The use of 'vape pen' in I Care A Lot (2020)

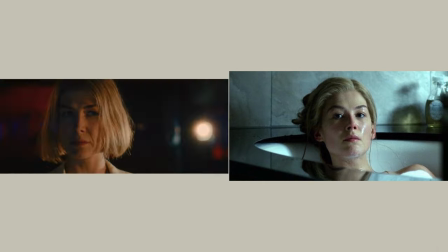(0:02)
Rosamund Pike, to the surprise of no one, is known for playing psychologically enraging characters in her films.
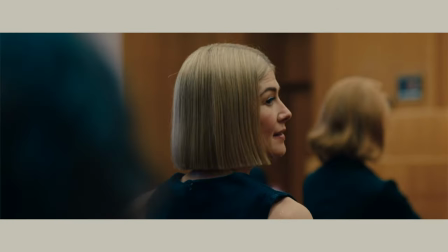(0:09)
Whether Gone Girl or the movie we are discussing today, I get a lot. She has consistently delivered in playing characters that are so unlikeable and unpredictable that you cannot wait to see what they are doing next.
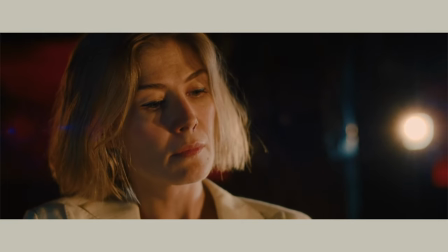(0:21)
But there's more than what meets the eye with respect to her character, Marla Grayson.
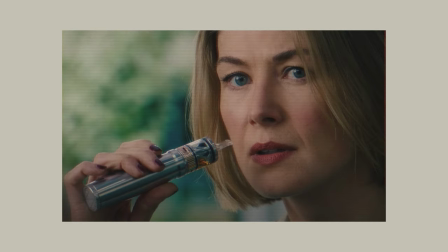(0:26)
In one of her interviews, Spike talks about how the vape pen which was used in the movie was representative of her character's backstory.
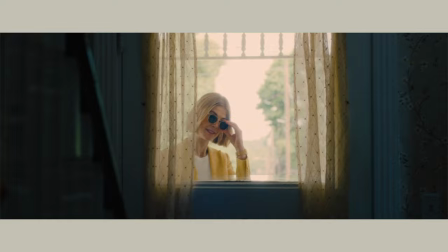(0:34)
Perhaps her backstory would have helped the audience understand the character in a deeper way.
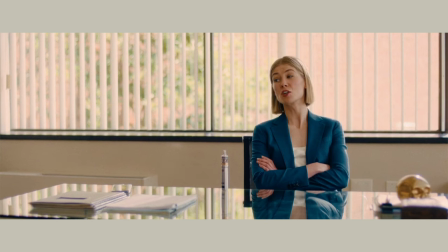(0:41)
The aim of this video is to realise the significance of the vape pen as a prop and to delve a little into the fascinating and complex character of Marla Grayson.
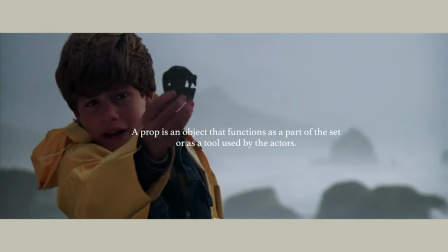(0:55)
A prop is an object that functions as a part of the set or as a tool used by the actors.
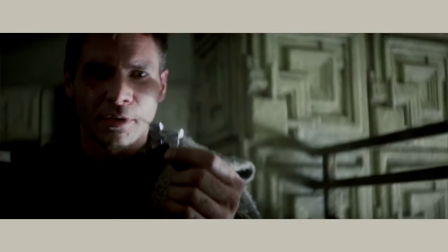(1:01)
Props acquire special significance when they are used to express characters' thoughts and feelings, their powers and abilities in the world, or the primary themes of the film.
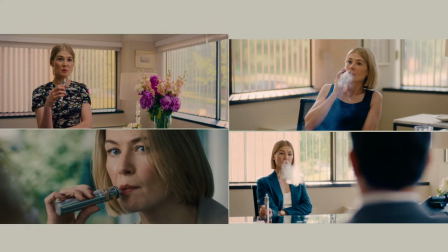(1:10)
In I Care A Lot, we see Marla's use of weapon in scenes directly representative of her power, dominance and her greed for monetary satisfaction.
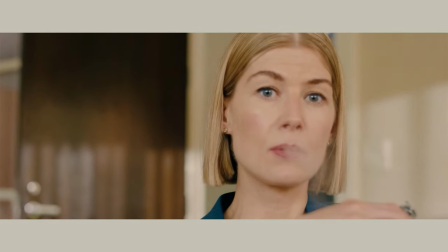(1:19)
You see, the back story of Marla is that she had a vape business until she was Walmarted out of business by a great big discount vape store opening across the street, which she was furious about. You know, she had a small-time business, she was a small-time business owner, she got screwed and then she thought, right,
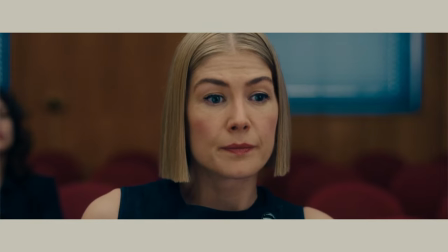(1:35)
chips are down, I'm going all out, I'm going to play the system like everybody else.
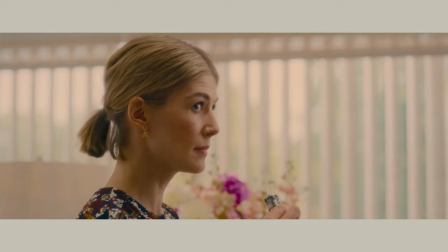(1:40)
She uses the vape in scenes representative of her rise to the top with respect to her corruption,
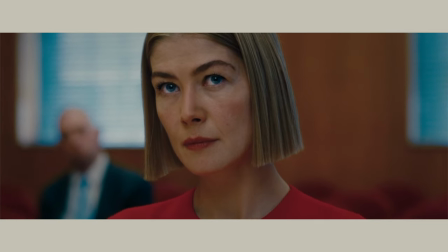(1:46)
her use of wordplay in justifying her actions and in using her cunning.
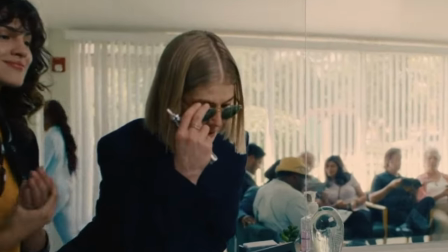(1:51)
We see this in scenes when she is conspiring with Dr. Amos to unethically take Mrs. Peterson under her wing,
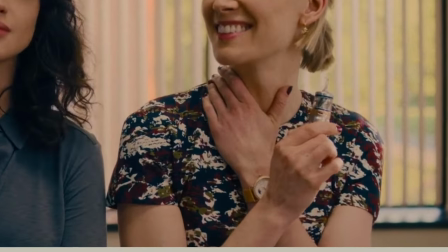(1:58)
instigating Fran that it is a good idea to steal the diamonds and having the judge wrapped around her finger.
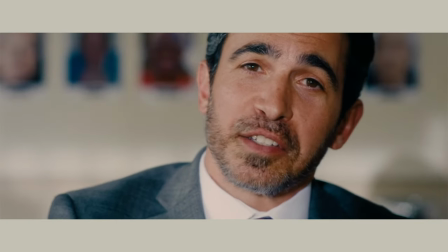(2:07)
Marla's scene with Dean is also noteworthy. Despite the heavy-handed nature of the conversation between them, she is determined,
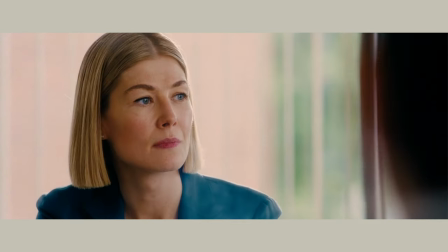(2:14)
opportunistic and so single-minded that neither money nor power can threaten her as they once did,
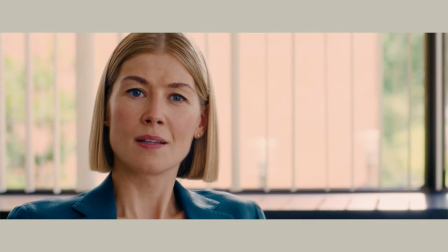(2:21)
perhaps indicating how she is not the lamb in the system like she once was.
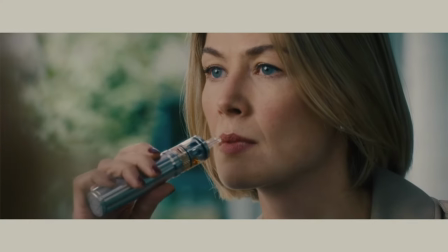(2:25)
In the scene at the care home where she confronts Mrs. Peterson, we understand more about her as a character. Marla's mindset is somewhat rule-abiding as well.
I won't lose.
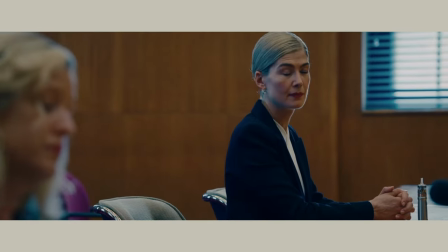(2:36)
She is willing to stretch the law as far as it goes, but makes sure never to break it and would respect a competition that does the same.
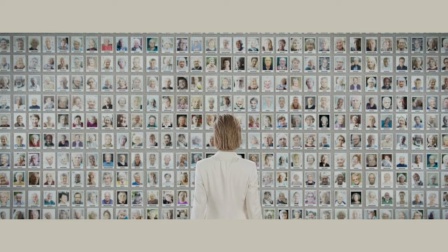(2:44)
At the end of the movie in the montage wherein we see her business booming,
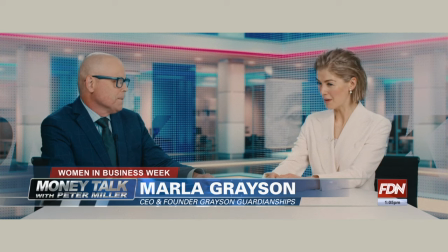(2:49)
she has made it to the 40 under 40 and is finally happy with her growth, we don't see her use the device anymore.
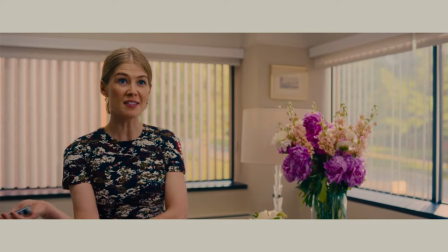(2:56)
The vape is clearly representative of her rise to the top, her journey to become a lioness.
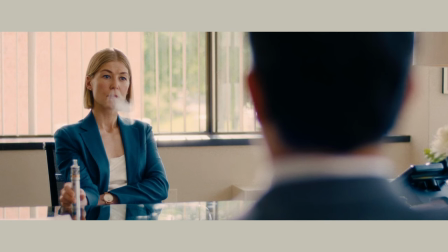(3:03) I'm a lioness.
I think every time she inhaled the attitude of having been screwed and now you're out to screw everybody.
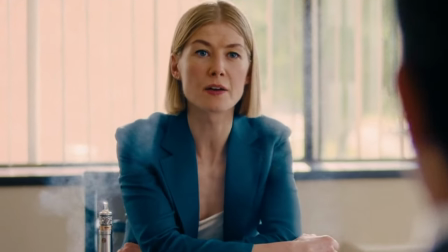(3:11) Liar.